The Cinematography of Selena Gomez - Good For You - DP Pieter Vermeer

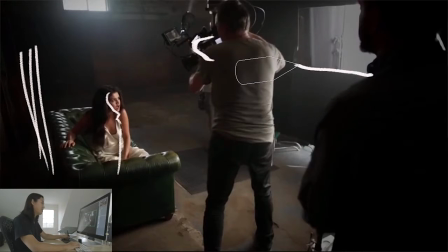(4:06)
But what's important to see here is that there's this bounce happening, but what's happening is there's these solids or these black pieces of fabric that are blocking light.
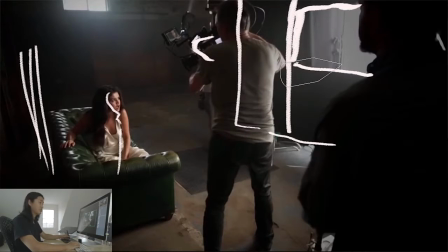(4:17)
So it's essentially making the light source smaller in a certain sense. And what's happening is that there's light coming through there and hitting her. But what it's not doing is it's not hitting the floor and bouncing up, and it's also not hitting the ceiling and coming down.
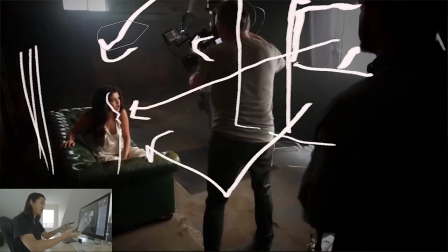(4:31)
So that's what's happening here. This type of flagging and called, you know, controlling of large light sources. I have a tutorial on that. If you go to cinematographydb.com, there's a tutorial on how to do this type of controlling of large light sources.
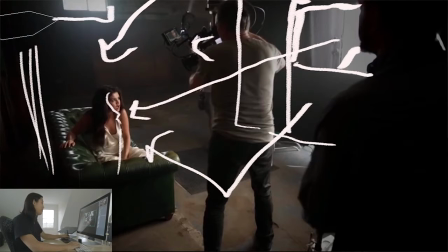(4:47)
The last thing I want to call out here is that we have our window, which I believe is probably just natural daylight. So kind of a low light scene. This is coming through here and backlighting Selena Gomez.
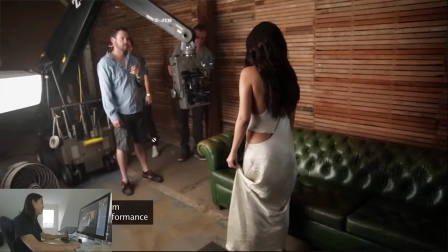(4:57)
Next. So this is like kind of the flip side of that setup. And now's a good time to talk about what's going on with the camera. So here, this is a cartoony two-axis Lambda head.
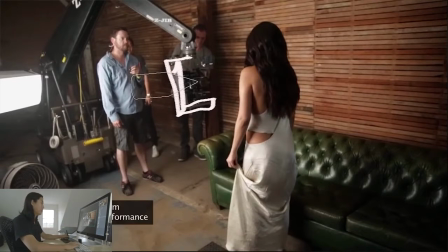(5:09)
I use this head a lot, and it allows you to put the camera really low to the ground really quickly. And we'll talk about the camera later, but this contraption, if you've never seen it, is called a Z-jib. And it's this mechanical arm that, you know, rotates from here, it rotates up there as a joint, and it rotates at auto levels there.
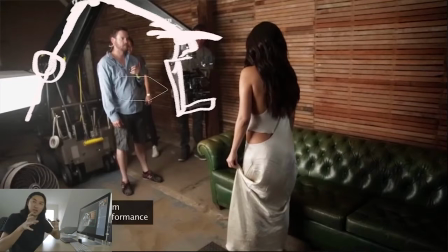(5:25)
So what Peter can do is he can basically move the camera in a straight line like this, like he can move it side to side, and he can make arcs. So basically, like, kind of like zero gravity to the camera anywhere you want. And it's even more flexible than like a Fisher jib, which is what I basically use. I use a Fisher jib just like this with the two-axis head. Lots of set photos, that's like how I work all the time.
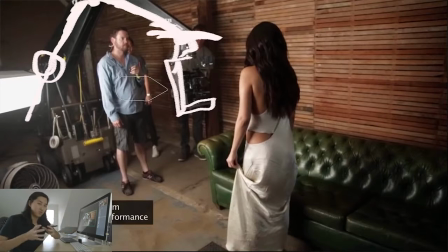(5:44)
But this one's like even one step better because you can move straight. So it's like using the Fisher cross arm. But we'll talk about Fisher stuff probably in a course. There's a lot to talk about with Fisher jibs and how you move them and how you get certain feels.
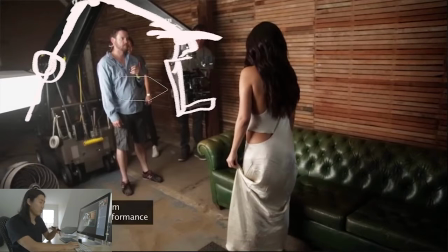(5:55)
Everyone's probably on that gimbal stuff right now, but when that stuff kind of becomes less fashionable, and this type of shooting and this type of equipment is really, really good and really solid. The last thing I want to call out here is, again, we have our booklet coming from this direction, is we have this KinoFlow.
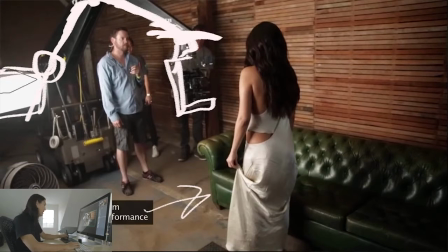(6:09)
I think it's a 4x4. 4x2, and there's opal in front of it, and it's basically just like a big soft light, rectangular soft light, and that's being used as a local fill or an eye light.
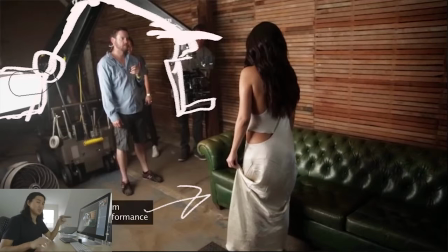(6:22)
So we have this kind of sidey dark light, but then Peter takes this smaller light, still soft, and just makes it a little bit more frontal. So we have a kind of like a side light coming like this, and then more of like a an eye light coming from this direction. Hope that makes sense. There's a lot more examples of that as we go forward, breaking down this music video.
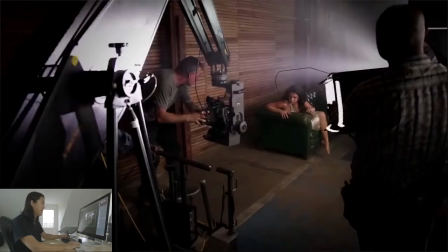(6:40)
So again here, here's another shot of that eye light. So it's definitely a 4x2, I believe.
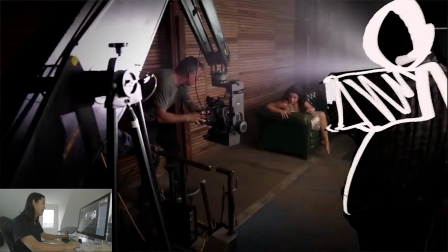(6:46)
It's only gonna be about that big. And it's being held by one of the crew members that's kind of floated around. That's again a very like photo style thing to do, is to have someone Hollywood or just hold and dynamically move a fill light around. It's a very photography style of working. Did another cool shot of the Z-jib.
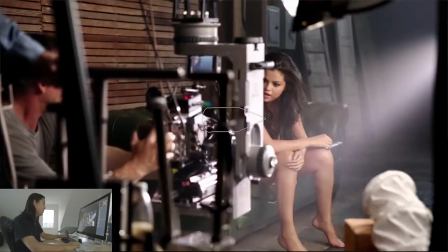(7:08)
And here, what I want to call out here is not so much anything here. We've already seen that. What you'll see is this light there. You know, what's going on there? You'll see that it's actually not really edge lighting Selena Gomez.
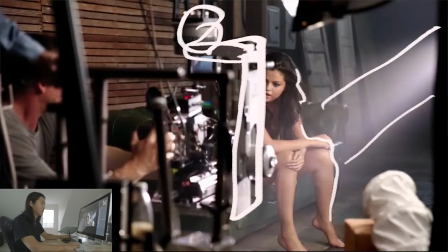(7:19)
You'll see that it's hitting the camera. So it's flaring the camera out. And I think we saw that light in this setup.
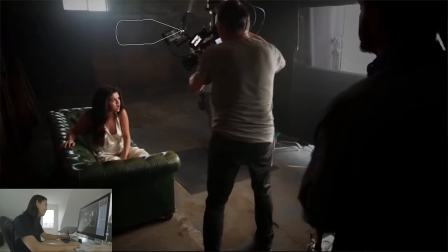(7:27)
You'll see it's here. And there's actually someone holding it. So we see this kind of Joker. Maybe it's like an airy, it actually looks like an airy pocket light or pocket par. So it's a very like 125 watt small HMI, and it's got black wrap around it. So it's kind of making the beam smaller.
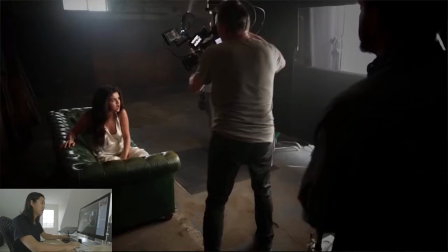(7:45)
But you'll see he's just shooting it off in the background. It's like, what's happening with that light? What's happening is that he's shooting it at the camera, and let's look at the effect that that has.
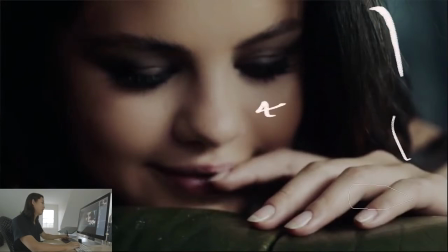(7:54)
So here again, book light coming from this direction, a little bit of edge light, soft stuff, soft lighting happening here.
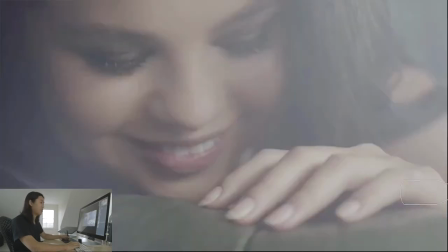(8:01)
And what happens is that when he hits the camera with that pocket par, you get this this flare, this veil.
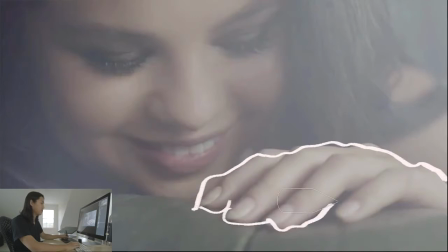(8:09)
And this character, every lens has a different characteristic of what happens when light hits the lens directly. And light hits the front of the lens and it bounces around inside of it and it comes out in different ways. And almost 100% Peter chose these lenses because they flare in this way, which is this soft, veily way.
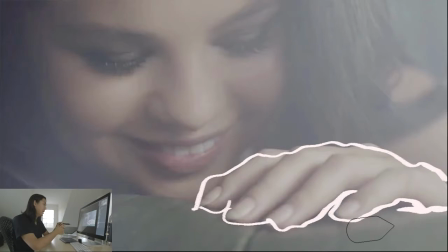(8:29)
There's really not a lot of actual flare. It's very veiled out. And another important note, this looks like it might be a 50. Each prime, each different focal length within a set of lenses actually flares differently. That's not something that I knew right away when I was shooting music videos and doing flares like this.
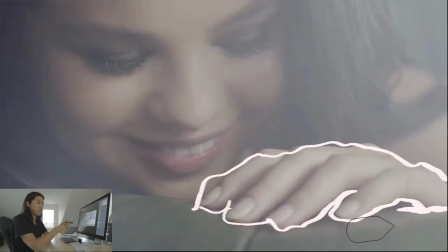(8:46)
It's like you actually have to pick a set of lenses and then actually pick a focal length and then look at the flare you like. So you end up using that focal length kind of for the whole shoot if that's the flare that you really like.
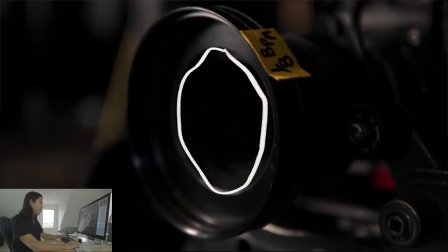(8:57)
Some people wanted to know more about the lenses and stuff. So here we have our vintage lens, and it's clearly a spherical lens.
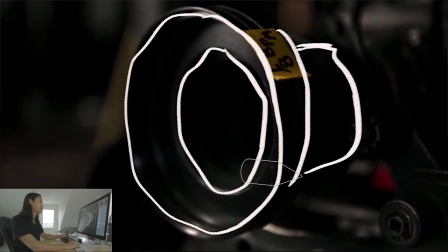(9:03)
I don't know what it is. It's very small, so it looks like it could be like a standard speed or a Cook Pancra. I'm not that big of a lens nerd. You guys tell me what this lens is, if you can tell by looking at it.
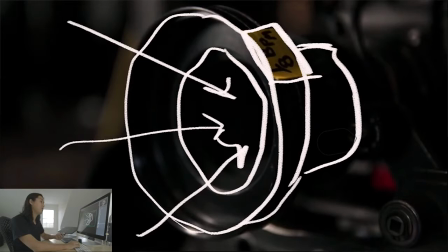(9:17)
And he's using a 1/8 black Pro Mist, which is going to more or less diffuse the blacks a little bit, make them a little bit softer. And you know, with this edgy kind of darker lighting, it helps kind of smooth out the transition from dark to light.
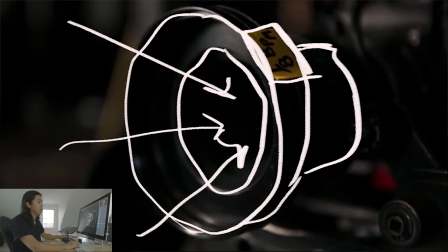(9:31)
That's what's kind of happening. And 1/8 is pretty subtle, almost not even noticeable, though it's kind of noticeable with a flare. Though I'm not sure where this filter is. Usually it's in a matte box. I don't know where it is in here, but his ACs have called out that there's a black Pro Mist somewhere in the optical system here.
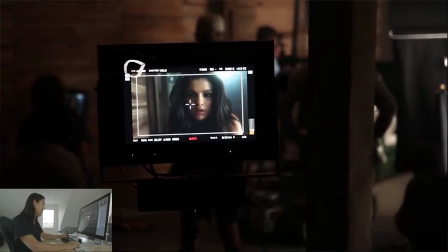(9:46)
Last, shooting 48 frames per second for some ablibs, so a little bit of slow motion stuff. Not singing necessarily. Just performing, doing some kind of like B-roll shots 180 shutter, and he does this for the whole video. He rates the Alexa, or sorry, the Amira at 4800 Kelvin,
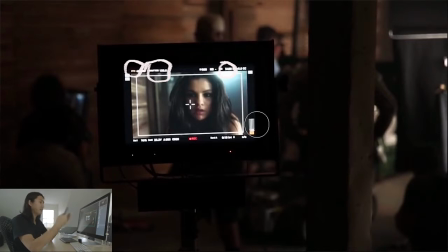(10:06)
5400 Kelvin, sorry, and that basically makes daylight, because they're using HMIs that are 5600 or 5500, it makes it like slightly warmer, almost imperceivably warmer, and that's just going to help you know, Selena's skin tone to be a little bit warmer. And here, in this is kind of a cool shot, we see the window in the back.
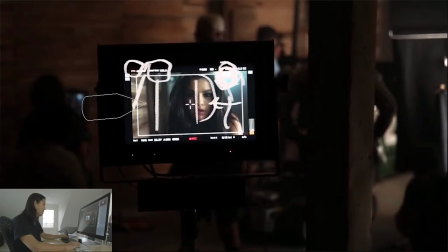(10:24)
So when you're watching the setup, this is a real window, and then we have our book light, maybe a little bit of natural return, and then the flare lens, or the flare light, rather.
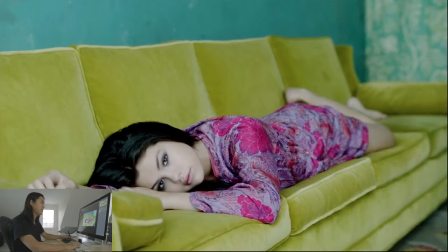(10:32)
So that is this setup. Pretty cool, I like it. So let's talk about this one. So this is that same location, I believe, but we'll see here, let's talk about the color palette. We have this kind of like, I would say, a dark tone cyan, and then in the back we have this
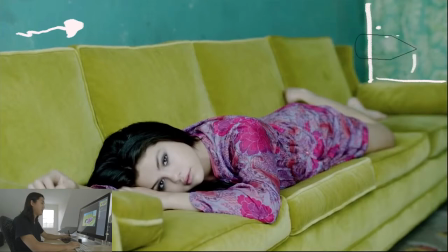(10:49)
same dark color cyan in it, but we have this paisley floral pattern that's kind of this lighter green, and that lighter green matches this couch here. And this is a very photo shoot setup, like a very, like, I don't know, Vogue Vanity Fair color scheme, and it's pretty mature.
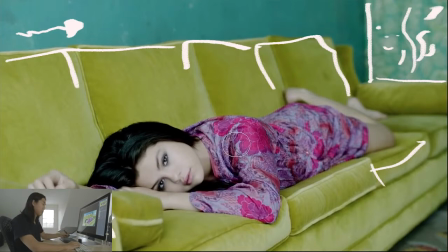(11:07)
I think that this is a mature color scheme, and that's what they were going for again with this video. And then we have our opposite color of green is red, so in this case they've shifted red towards blue to make it a little bit more purple. This is a pretty saturated color.
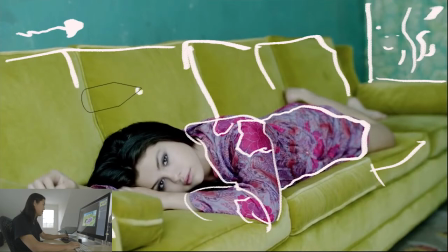(11:20)
This is the most saturated color, like, with this couch, though in color correction I think they probably pulled up this green and pulled up this magenta to make those pop. And then her skin is pretty white and desaturated, so not a lot of red in her skin.
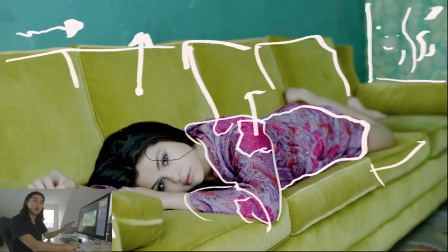(11:33)
So it's a cool color correct. I don't know the colorist, I didn't get to talk to him or her, but I can pretty much tell that that's what's going on here. And what else? So the key light you can see in her eye, it's pretty frontal. So meaning, like, so this is the camera, the light's like pretty much behind the camera like this, versus being from the side, it's very much from the back.
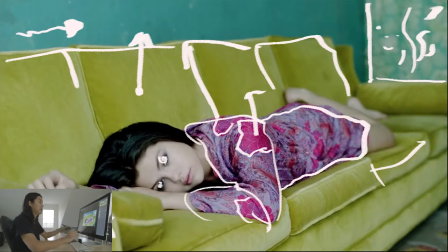(11:52)
And you'll see that there's basically no shadow because of that style of lighting. And this is a way more open, way more a beauty style of lighting that's going on.
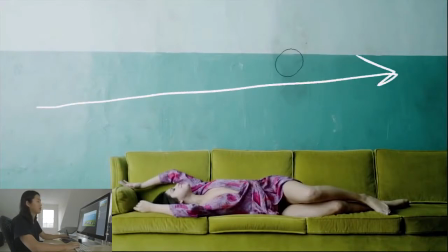(12:00)
Here's a side shot, so we'll see that the light is gradating this way, so starting bright up here and then getting less bright over there. And we can see that the shadow is indeed buried behind or under like this.
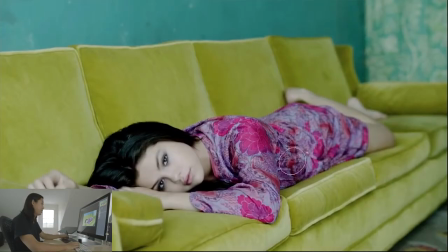(12:12)
So when we flip back to this shot, you just don't see it because it's hidden to camera.
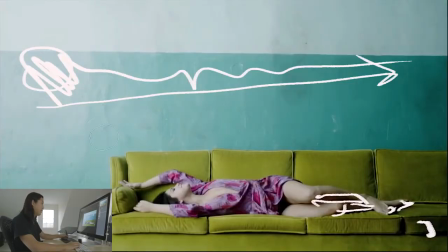(12:17)
So another wide shot, kind of cool.